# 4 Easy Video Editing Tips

That's how you get the right motion blur and make sure it's not looking too jumpy or anything like that. And this is what I'm talking about here.
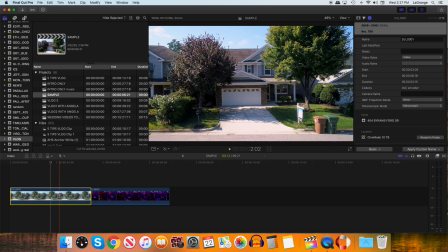[8:24]
I've got 2 different clips. You can see this first one, if we highlight it and look up here in the top right corner, it shows 29.97 frames per second, which is roughly 30 frames a second.
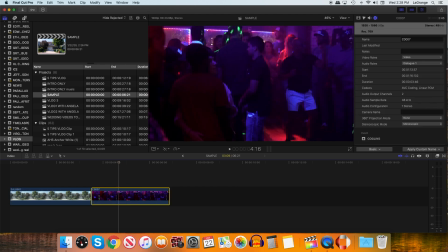[8:36]
And then this other one I've got next to it, if we highlight that, it says 60 frames per second, which is what that is.
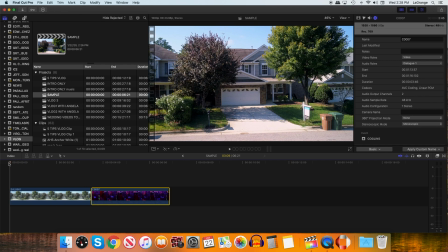[8:44]
We play these back. You can see this first one of this house, 30 frames a second.
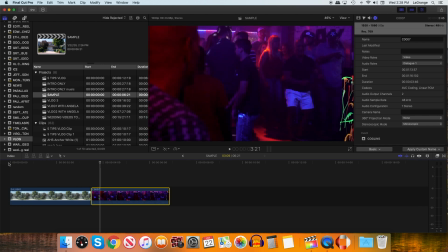[8:49]
Doesn't look too bad there, and actually 30 frames a second is standard for a lot of television shows, sitcoms, and that sort of thing.
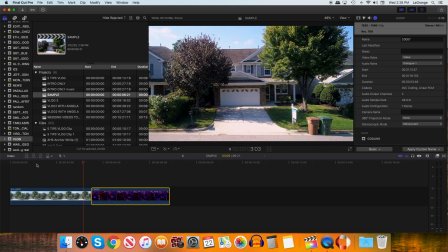[8:56]
So 30 frames a second doesn't look too crazy. I'll show you how to slow it down here in a minute. This one is a clip of a guy dancing,
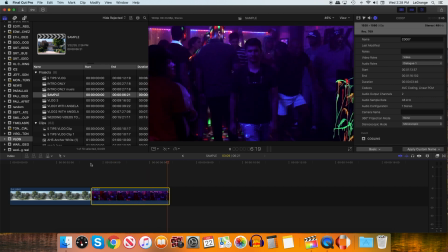[9:04]
60 frames a second, and it looks like he's kind of warping time and space almost. You're losing information. That's why it looks so crazy. Your eye can't quite catch up to 60 frames a second because, like I said, you can only see roughly 24 frames a second.
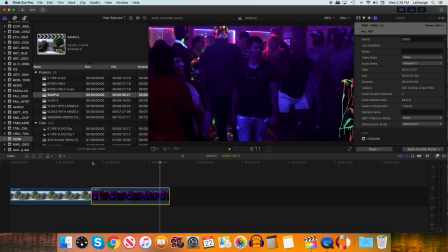[9:19]
That's why you have kind of that strobe effect where it looks like things are a little bit out of place. Your eye is not catching all the frames that the camera caught, so it just looks weird.
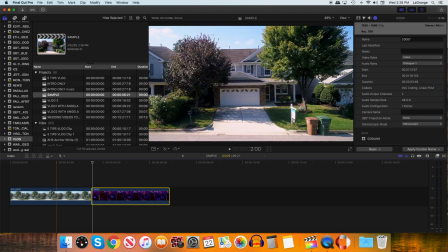[9:27]
How do we address this then? I talked about slowing it down. If you come over to this one here, this is 30 frames a second. So 30 frames down to 24 means that we are going to make this 80%.
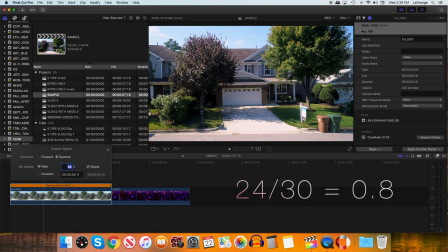[9:43]
We make that 80% because if you divide 24 over 30, that is 80%. That gets us to that confirmation of 24 frames a second. So if we play that back, It actually looks really, really smooth.
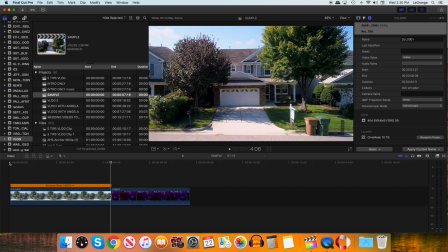[9:58]
We did the right kind of motion blur for it when we shot this in the first place with the drone.
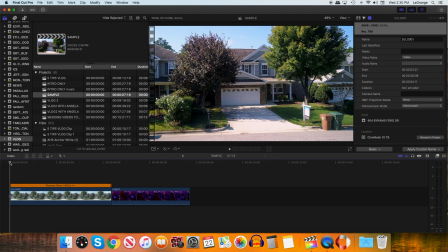[10:02]
Making sure you've got the right shutter speed to go along with the frame rate you're shooting in, which of course was 30.
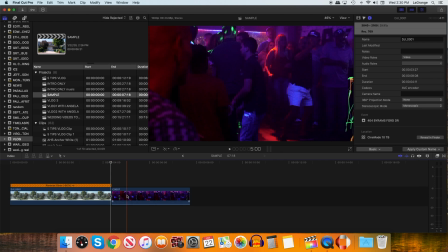[10:07]
Slow that down and it looks a lot better. Now with this one, it's 60 frames a second. So if you take 24 divided by 60, you get 0.4, which is 40%. So Command R, that's how we pull this up. Click the arrow, go to custom, and you're just gonna type in 40%.
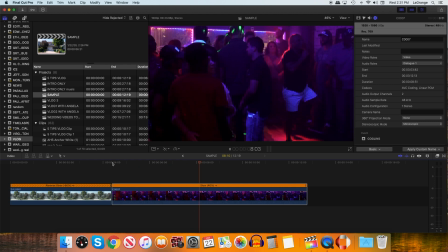[10:28]
And if we play that back, much, much smoother. Our eyes can actually catch up to all those frames because we've slowed it down to 24 frames a second. He no longer looks like some kind of magician or wizard. He's not looking abnormal at all.
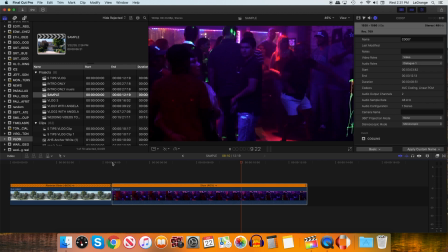[10:43]
This is what we want. We want it to look smooth so it's not looking chaotic unless that's the style you're actually going for. Obviously there's stylistic approaches to this. The one that's brought up most often is Saving Private Ryan, where there's a lot of running and it's a very jarring sequence here and there where there's bullets flying and it's a war scene. So stylistically, the people who shot that movie, they just shot very high frame rates and then just let it run in real time because it's supposed to look stroby and it's supposed to look chaotic and that kind of thing. So if you are going for that sort of thing, then by all means, go for it. But rule of thumb, always conform back to 24 frames per second, no matter what your frame rate was when you were shooting. So those are my 4 tips for you today. You can control 2 of them, at least while you're shooting. That's movement and making sure your audio levels are right, so you don't have to fix those in post. You can. And then the other 2 are add sound effects and conform your frame rates back to 24 frames per second when you are in post as well. If you just keep those 4 things in mind, even if you're a novice shooting video, you're gonna be way ahead of so many people out there. If you like this video, like, subscribe below, leave a comment. Maybe there's something else you want to teach me, or maybe you want to discuss more about this. If you have more questions about what I've talked about, I'd be happy to answer those for you. And we'll see you in the next one.